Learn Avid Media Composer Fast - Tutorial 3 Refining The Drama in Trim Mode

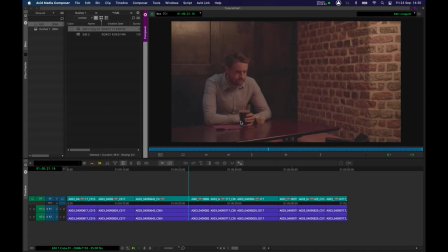497s
It feels like we're coming into that emotion a little bit quickly.
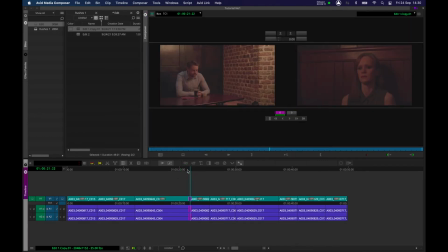503s
So let's go back here. I'm going to press U again. On this occasion then I'm going to press right bracket. So that's right bracket, which means we are going to extend or add time here to the beginning of this clip.
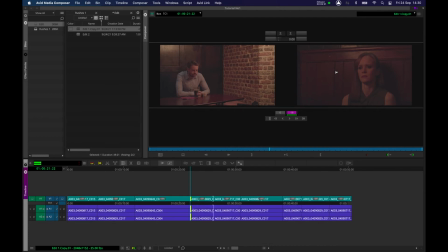517s
I'm going to use J to add time to the beginning. I think we're going to stay on that nice fixed stare. I'm quite keen on that. It's a nice element of performance. I do like that very much. I'm going to press Y to come out of that mode, back to source record mode, and let's carry on.
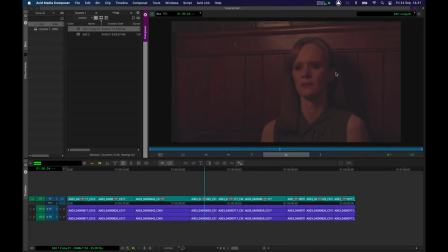535s
Okay, she's assessing him. I think I want a little bit more time of her assessing him, so I'm going to press U to go into trim mode one more time. P, because I want to add time to the outgoing edit, to the end here.
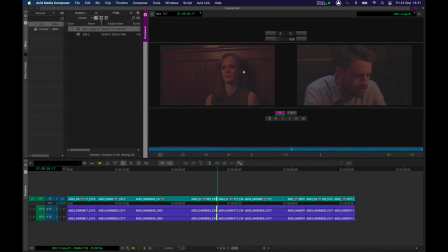551s
And on this occasion I'm going to use full stop. I'm going to do it frame by frame. So let's add time. I want to keep that nice fixed stare. A nice blink there, that's good. 2 blinks, I think I might be overdoing the point a bit, so I'm going to use comma to take the second blink out.
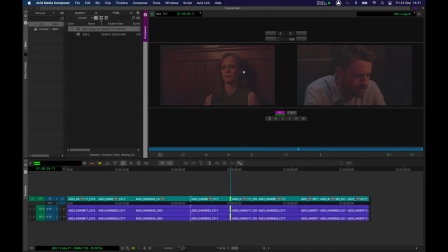569s
Let's have a look and just gauge that again. 1 blink. Oh no, there's 2 blinks, but we've got a new thing now. She's actually doing some sort of more physical movement, so I think I might remove the blinks
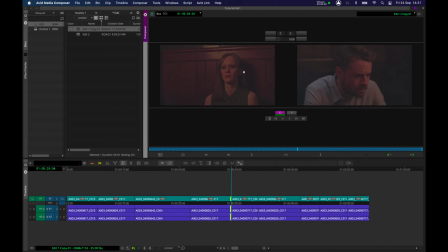585s
and just focus on that hard stare. It's nice, dominant and powerful facial performance.
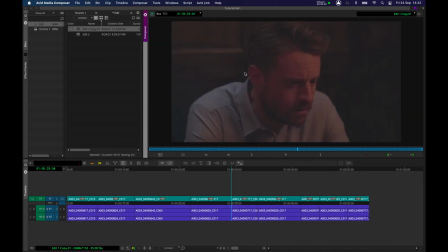593s
I'm going to press Y to come out of that mode and go back to source record mode, and let's press play and carry on. Again, feels like it's a little bit quick coming off in, so I'm going to press U, go into trim mode,
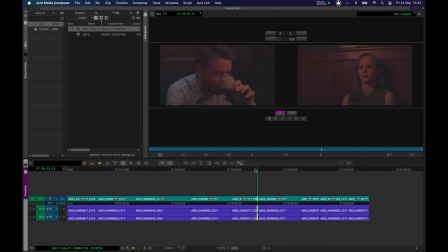609s
P, because I want to add time to the outcoming edit, and again I'm going to press L. Let's maybe let him put his drink down and see what happens. That's a nice point for me. Again, press Y to come out of trim mode.
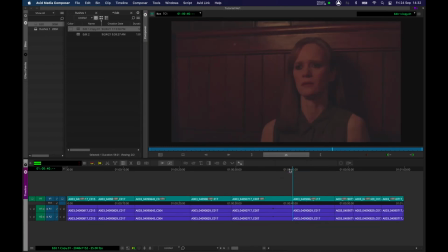629s
That's good, I like that. That's a nice, quite hard emotion coming in there. Might need a bit of refinement on the next pass, but we'll see. He's having a good study of him. That's good, I'm happy with that.
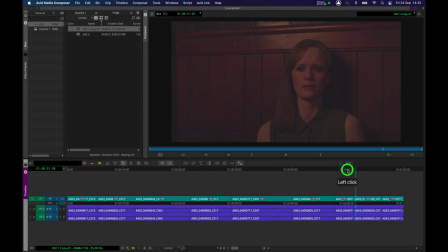645s
Now, we've definitely got a problem there. Let's go back, and I'm going to use my frame by frame. I'm going to use the arrows, left and right key. So let's go right arrow key, and if you just watch here, he looks up and we cut.
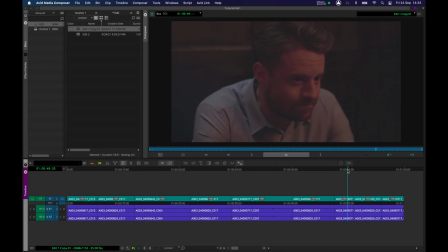663s
That's going to be a bit of a mental hiccup for the audience. So have a look at it one more time. The audience will know something's wrong, but they won't quite know why. He begins a new emotion, so I'm going to use my right arrow key. Let's just look at it. He's thinking, and that move of the eye there suggests a new emotion's coming in.
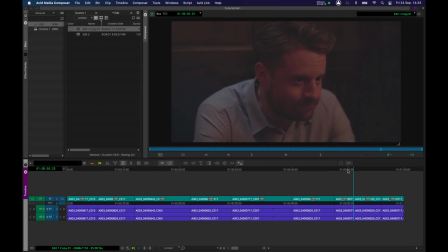681s
We can add time and play the emotion. Let's try that now.
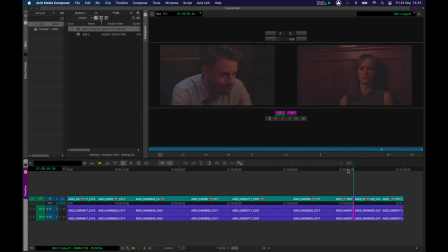685s
So I'm going to press U, I'm going to press P, because we want to add time to the end of this edit. I'm going to use full stop just to keep pressing.
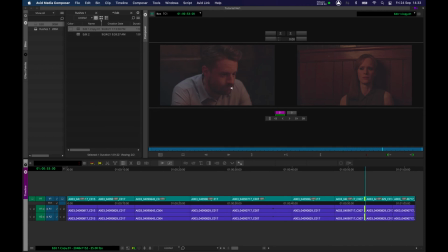699s
Yeah, nice little change in his mouth there. I like that, so I'm going to keep that in. I'm going to press full stop a couple more times. What I'm looking for is change of emotion in the face. He's nice and still at the moment. I don't want to sort of cut when there's a new emotion coming in. So that's a nice bit of stillness. I like that.
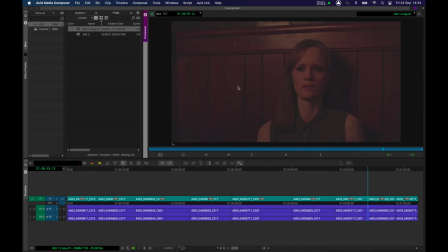716s
Let's press Y to come out of that mode, and let's carry on. That's good. That's working really well. Cutting away way too quickly there. She looks up, but we're cutting away way too fast.
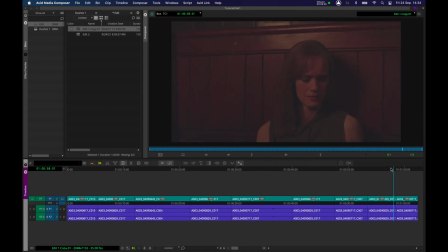731s
It's not giving the audience enough time to register the good performance and the emotion that's playing on the actor's face. I'm going to press U, P, because I want to add time to the end of her edit.